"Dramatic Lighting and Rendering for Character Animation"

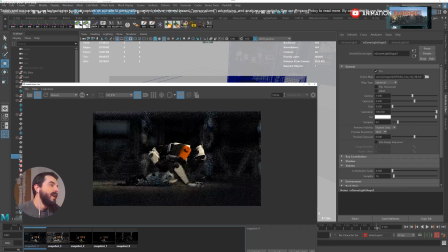Then we have an HDRI that was shining just white light, a dome, and then we have a dome with the colors of low light in the morning. And you see that now, all of a sudden, I retain the contrast and the environment. Not bad, not bad. We have to think of what's important in this shot,
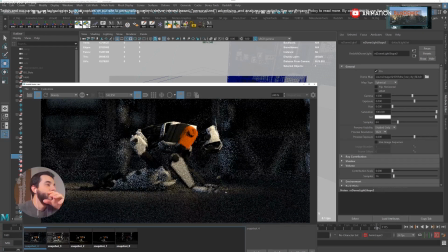and also we have to think if maybe we can give a hint of this kind of lighting that we see here, maybe on the background as well.
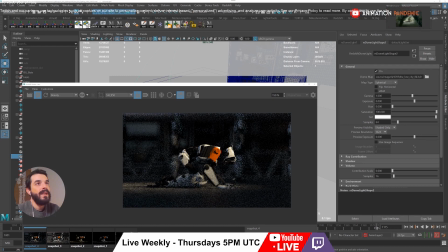Maybe this light is not only for the character, but maybe some of it will be visible also, you see, in the background.
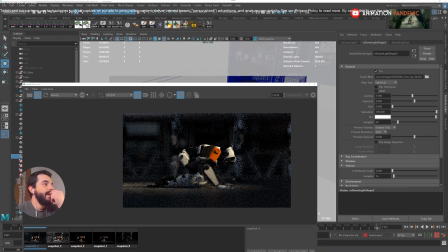I can't exactly do the same lighting that I see in here, I think, in the color key, but I can certainly try.
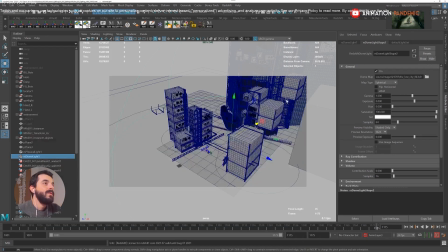So let's see.
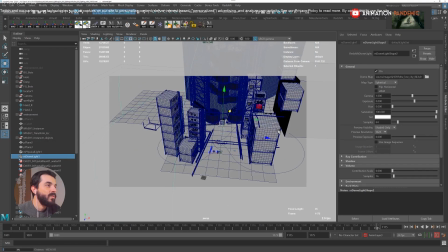Usually a good idea, a thing you can try and do, is to rotate your dome to try and shine the same light but from a different direction.
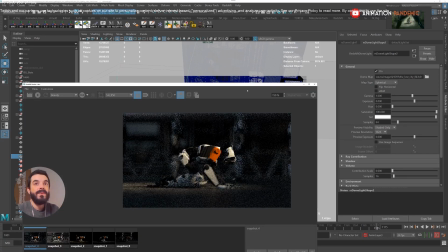Let's see how this lighting works in the perspective. I want to check the camera settings in there, and I'm going to use to render out the perspective very quickly. I wish it was very quickly, but I'm not sure it will be the case.
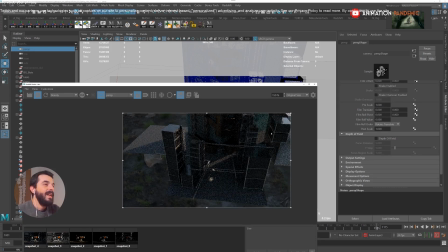You see that dome is visible outside in the environment, and it casts this beautiful ray of light down in the environment.
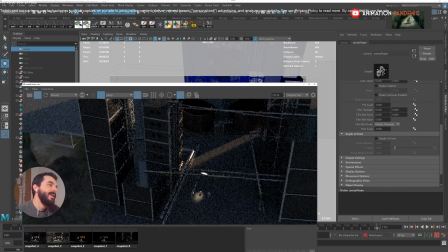The problem is that that ray of light will never probably reach our scene.
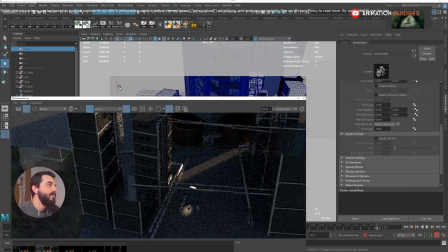So let's have a look and see if we can make it reach the scene. So I can grab the dome.
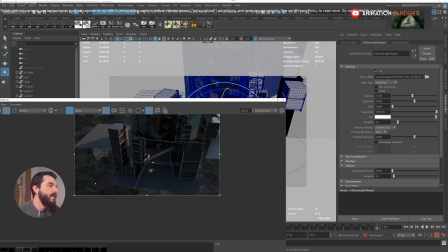Maybe I can crop the render so that I don't render stuff that I don't need. So I just need this area.
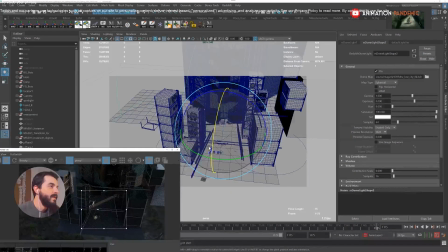There you go. So let's make it smaller. So now I can grab the dome and I can rotate the dome. And you see that by rotating the dome, I am rotating indeed that line of light. And the bots here, the bot line, is not being hit by that line of light, but that line of light is actually hitting the background.
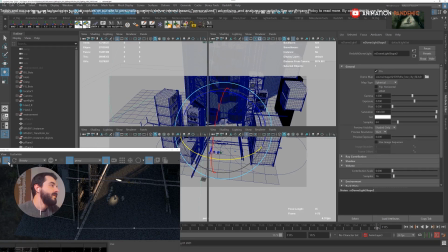So I think I'm onto something there. So I think I will need a different layout. So you see, you really need to have a look at it and make it work in 3D first.
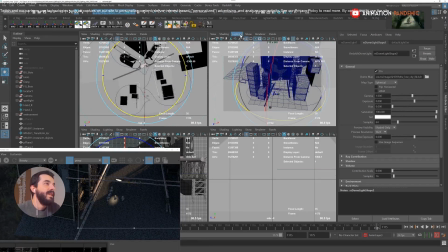I think that's how I would start anyway. And after I have a feeling that that could work in 3D, I'm going to check the camera.
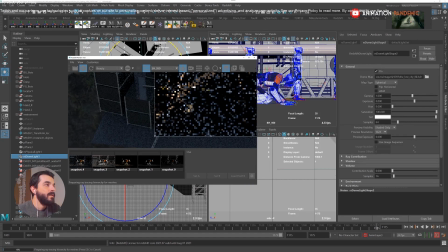And I'm going to check the camera point of view. If I am correct in my evaluation, I should see the background lit in there. You see that indeed, now the background is lit.
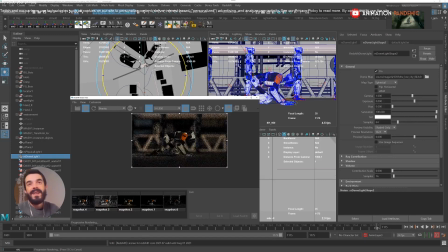The problem is that the fact that the background now is very happy is a contrast, too much of a contrast. We now have a background which is almost as important as the character, which is not what we want. So I'm going to rotate back the dome ever so slightly.
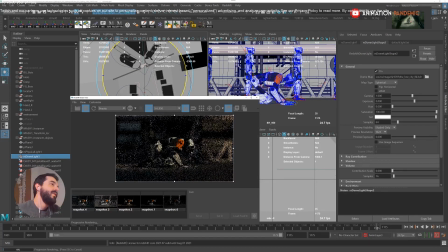And you see that by doing that, now I have half of the background which is lit and half of the background which isn't lit. So maybe that's a bit more interesting. I will rotate it ever so slightly. That's too much. There you go, something like this.
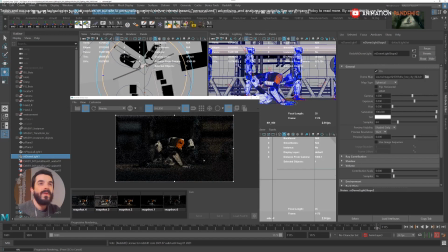This way, you see that the background is collecting some of the light that has a bit more character, that is similar to the key light we have in here for the robot. So the light that we have in here for the robot won't be simply a light that is only there and nowhere else in the scene.
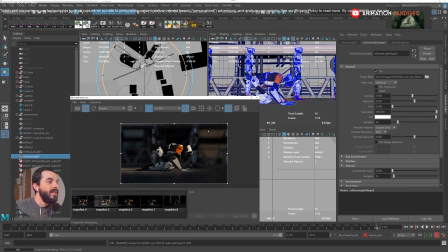Also, that colored environment is kind of warmer than everything else around. So then my key light, for instance. So I think I want to grab my key light.
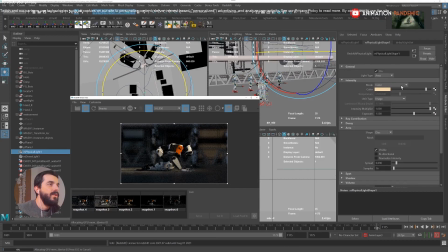I'm probably going to make it a little bit warmer. So let's tune. So I'm going to go and make it a tiny bit warmer.
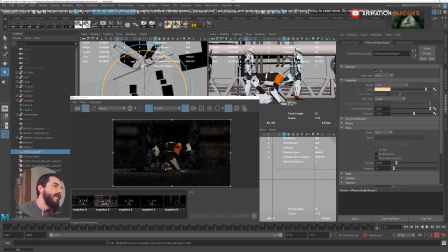So now I am matching the background and foreground warm light a little bit more. I'm going to store this thing again, stop the render, and now I have the previous environment, which was giving us some of the light on the environment the way I wanted it, and then I have the same environment,
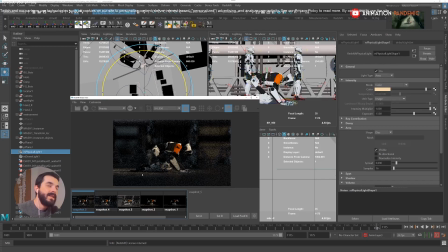which is also giving us a hint of the things of the light that is also behaving like a key light. So I tie together the background and the foreground a little bit better. I give them a hint. So what's important in this shot is not only the robot, but the fact that the robot is looking down at something.
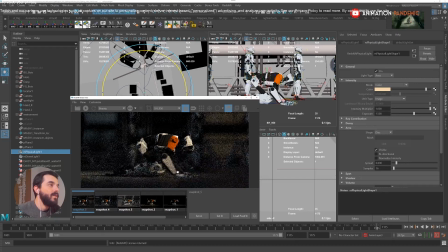This something seems to be a plant there. So we want that plant to be a tiny bit more visible. And in here, we're going to go for a dirty trick. We are going to create another light.
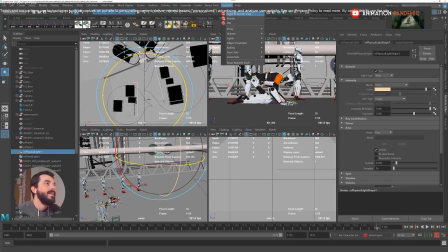I'm going to go into the perspective, go find the key light. The problem with the key light is that if I make it brighter, it's going to burn the head of the robot. So I need to shine a light only for the daisy down there, for the flower.
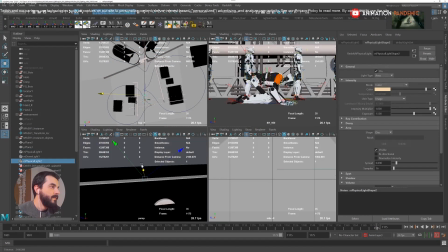So I'm going to duplicate this light and I'm going to move it down, or yeah, closer to the daisy.
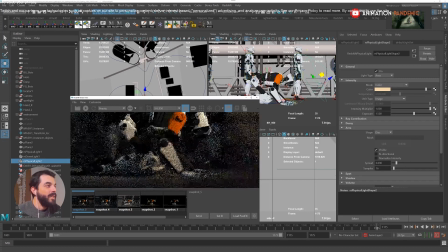But as I look at it, I'm thinking, before I even take care of the daisy, I think it would be nicer if the character was a bit more in light, even more than now.
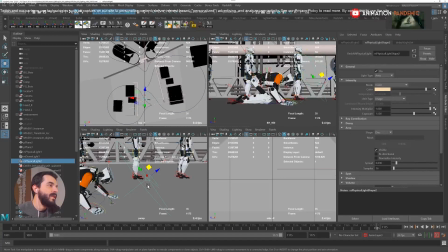The problem is that I can't increase the light coming from there because it's going to burn it. So I'm going to create, instead of a disk, I'm going to create a rectangle, and I'm going to use that as a panel to shine light onto the character itself. I expect to be seeing only the character in the light in there.
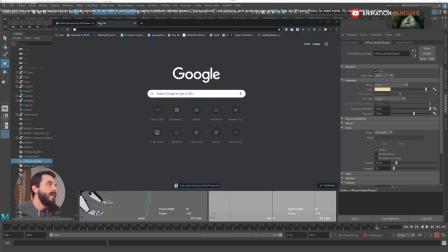So see, those kind of panels that you also see around in photography studios, these kind of panels, these guys.
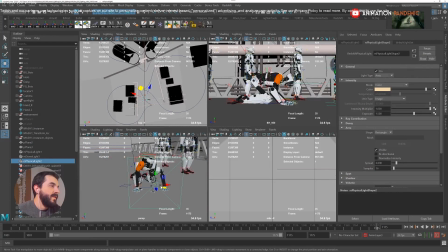So I'm going to use it as a reflector. It's not really a reflector, it's still a light, but I think it could do some decent work. I expect this will hit also the robots in the background. Let's see. So I'm going to hit play and I will start tuning.
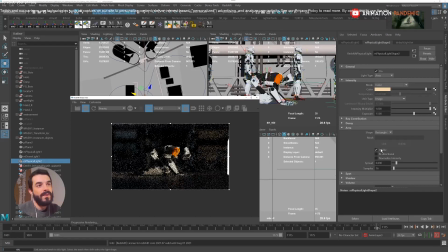And you see that A, the light is visible. That's not a big deal because you can click on visible and that light will be invisible again. And B, now the character is a lot brighter, and the good thing is that that light is not affecting the background at all almost, which is good.
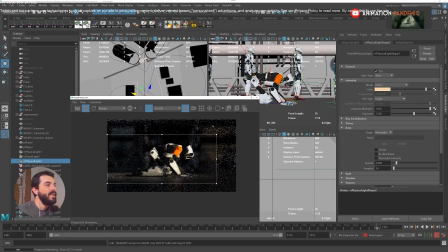Because now, if you defocus, if you blur your vision, you will spot that the character is a lot brighter than it was earlier on.
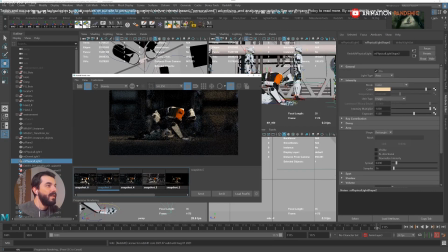Let's make a comparison. This was earlier and this is now. You see that now the character is a lot brighter and a lot more important in the screen. The contrast on the screen, the contrast between the background and the foreground is a lot stronger, and we didn't burn the background, or we didn't hit the background with that light as well either.
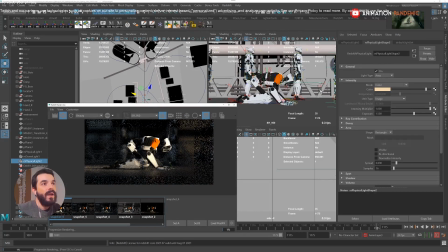I think now maybe I want that light to A, have the same color, and it has it already, and maybe I need it to be a little bit softer, and maybe I can open it up a little bit more. There you go. And now I have my light in there. Cool. And I have my character, which is a lot stronger.
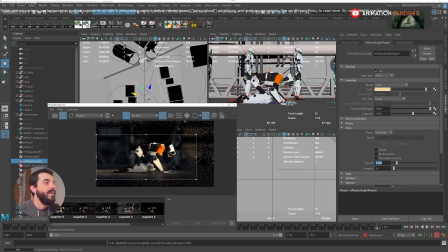It has a much stronger presence in camera. That's good. So I'm going to store this thing again. So you see how I start from nothing, and then I first introduce the dramatic lighting, the theme, and then I introduce the background once the character is there.
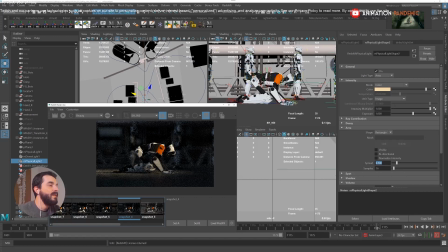Then I amalgamate the background with the character, amalgamate the background with the key light, and then I reinforce the main character until the main character stands out quite a lot.
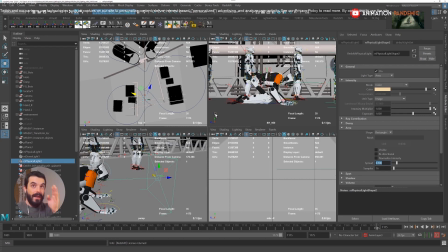If you think of it as you work, if you plan it, it's going to take just a few minutes.
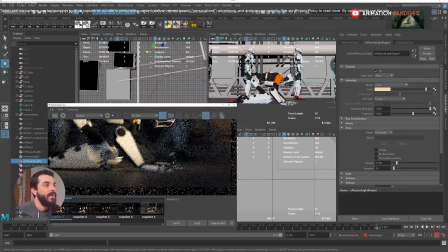We, I think, want to have a bit more importance for the flower. We want that flower to be a bit clearer.
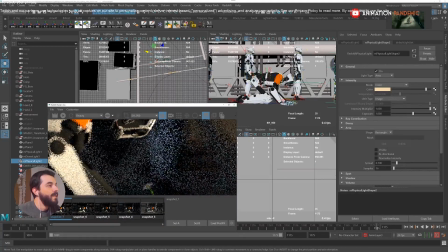So maybe we could think about brightening up the face a little bit.
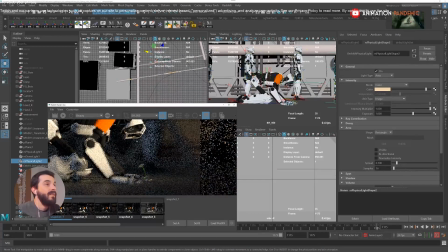This is the face of the character so that it's a bit more visible. And I'm going to play a bit of a dirty trick in there again. So I'm going to create another light. Usually you don't really need that many light.
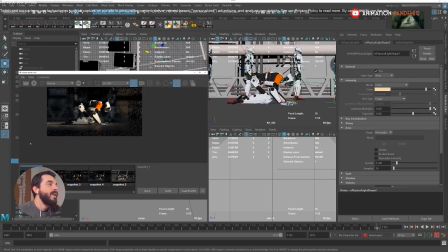I mean, for a regular lighting, we should be done. We have the dome, we have the key light, and we have some sort of fill light to make the character a bit brighter.
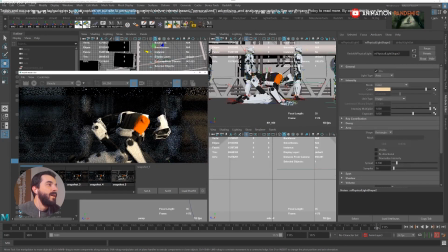We need some other lights, in my opinion. We would need maybe a rim light for the background and for the character in there.
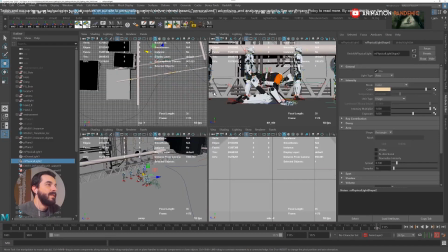But let's make sure that the flower is important in this scene. So I'm going to duplicate the last light that I've created. I'm going to make it a disk, and I would like this light to be brightening up the flower. One thing I can do, I also could use this light to brighten up both the flower and the face of the robot.
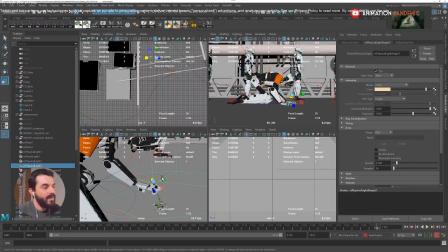So I'm going to shine this light right into the face or onto the face of the robot, make it a lot smaller. And then as a last thing, one thing that you can do is make the light bidirectional. So now the light is shining light both in one way or another.